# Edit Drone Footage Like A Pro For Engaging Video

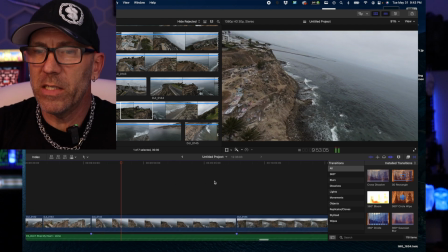16:38 Pretty pleased with it so far.
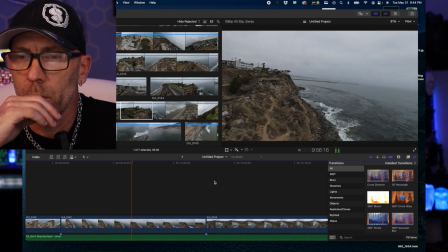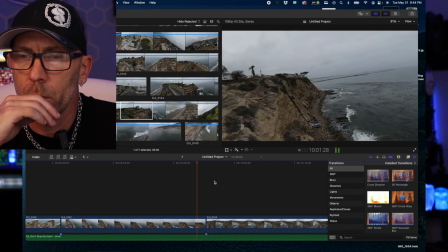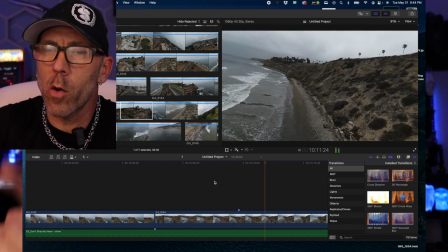16:55 So I just put a marker because I know I want to put sound effects of the ocean right there.
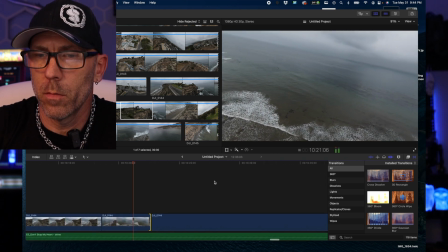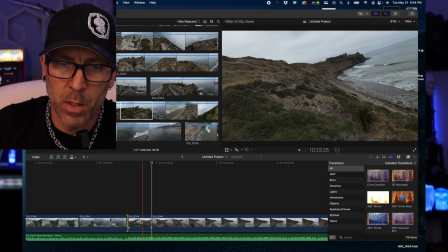17:09 Okay, so right about there is where I'm going to cut it because that transition sort of worked.
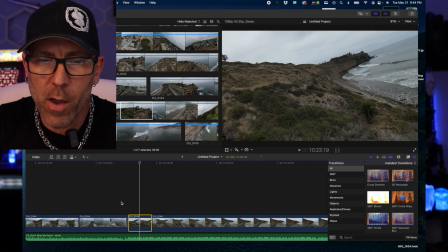17:16 If it was the same spin, I would probably leave it, but we're going to cut it out and see how that looks.
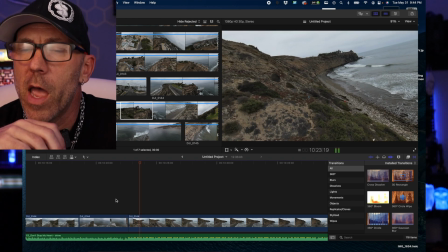17:25 Yeah, that's better.
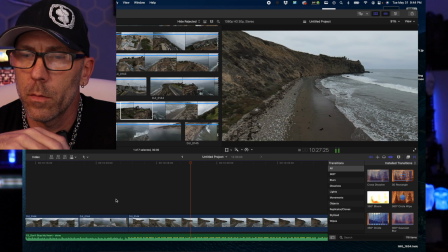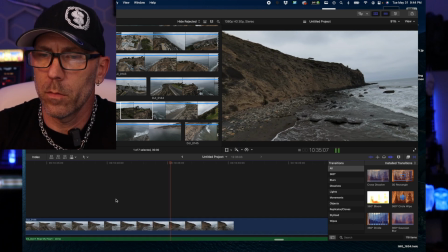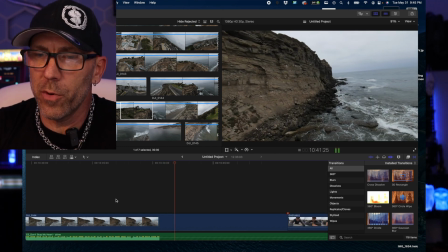17:41 So this is a really long one, but it's a pretty smooth flight as it goes up, and I want to cut it somewhere around here.
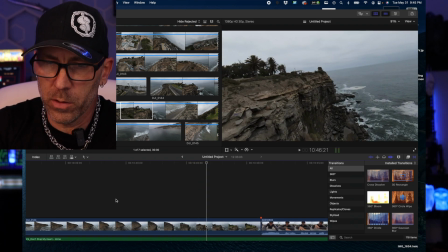17:49 Boom, that would be one cut, so I'm going to put a marker. Yeah, and then it gets wobbly there, so we're going to cut it at that beat. And cutting to the beat is key, man. Like, if you're cutting at weird beats, it really takes the viewer away from it. So this whole process that I'm doing that you're watching right now is me finding the correct song, jumping back and forth from the different flights and the different terrains so that they do work together, and then making sure we choose the right kind of action in the footage to go with the right beat of the music. I mean, there's no really right or wrong way to do this. It's all feel, and this is just sort of the way I feel for this particular one. First, I'm going to go ahead and block everything out because I find if I block it all out, I get a good flow, then I can add sound effects, and then if I want to tweak the color profiles, I can at that point. So I'm going to go ahead and get everything blocked out right now, and I'll be back with you in just a second. Now I've got everything blocked out. I've even added some of the sound effects. I did put some birds in because I noticed as I was flying around, there was one spot with a bird flying that I did not notice at the time.
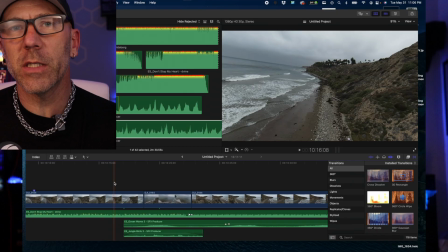18:56 So as you can see in this scene, there's a pelican that flies across, and I put in a bird sound. It's not a pelican sound, but here it is.
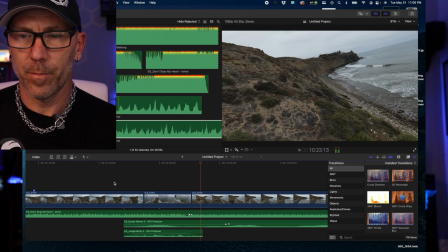19:06 See it right there on the screen? Little birdie. I got the waves going, and they fade out
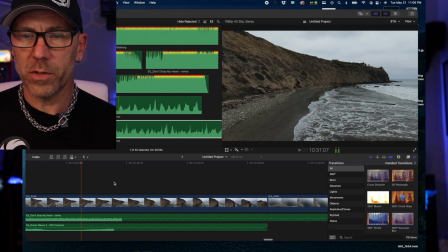19:15 because I just don't want them going the whole time, and the music's picked back up.
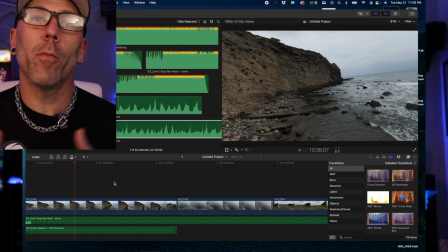19:21 But I'm so close to the water, I felt like I'd leave them in. And they don't match the waves exactly, but they give you sort of that wavy sound, right?
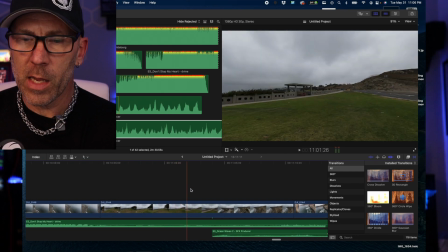19:28 A couple of overview shots mixed in. And here's where it gets a little different. So I had a bunch of shots flying around the houses a little bit off in the distance, and I needed a way to transition into that because it really made no sense going just from the ocean to the housing,
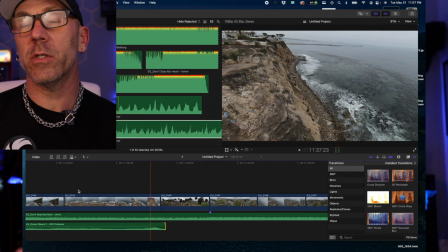19:45 and I wanted to show that the housing was that close to the ocean.
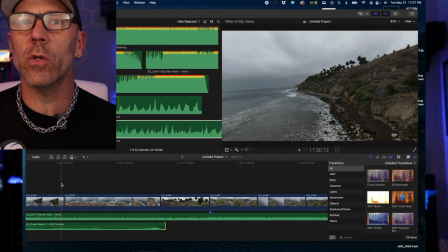19:48 So I went with this clip here, and then I go into the houses and then back to the ocean.
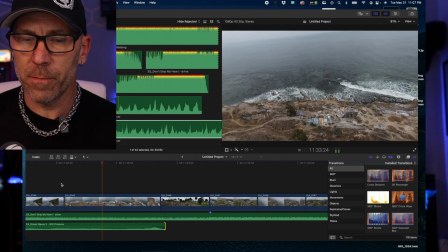19:54 As you can see, not this one. The ocean fades out.
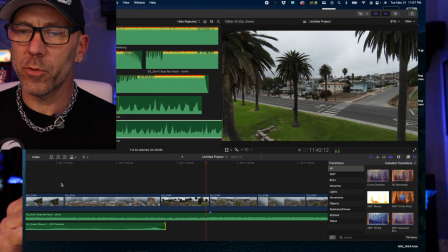20:01 We climb up the hill away from the ocean, cut to the palm tree right as I pass it, into some stuff near the houses.
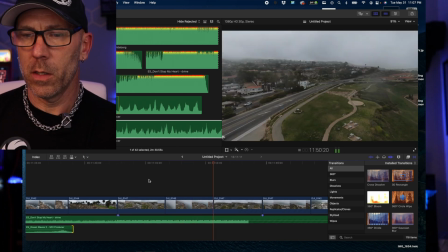20:10 A little higher up to show the houses with the ocean, and just a little bit on the side of the road.
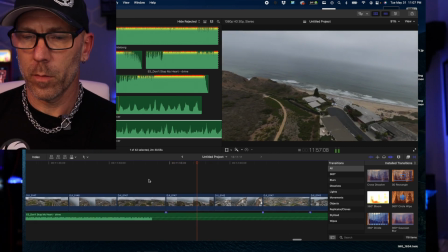20:17 Don't fly over traffic. A little bit to show how close the houses are to the beach.
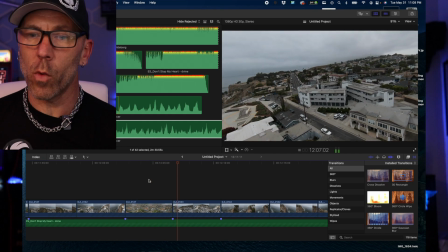20:27 And just how many houses there are once you get a little bit further from the beach.
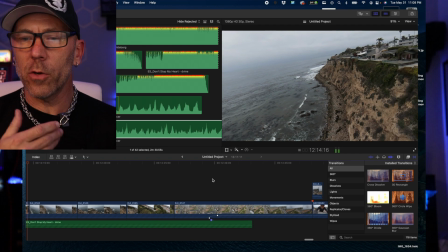20:33 And then it transitions back into the ocean. And you notice these clips are much shorter because the music's going faster.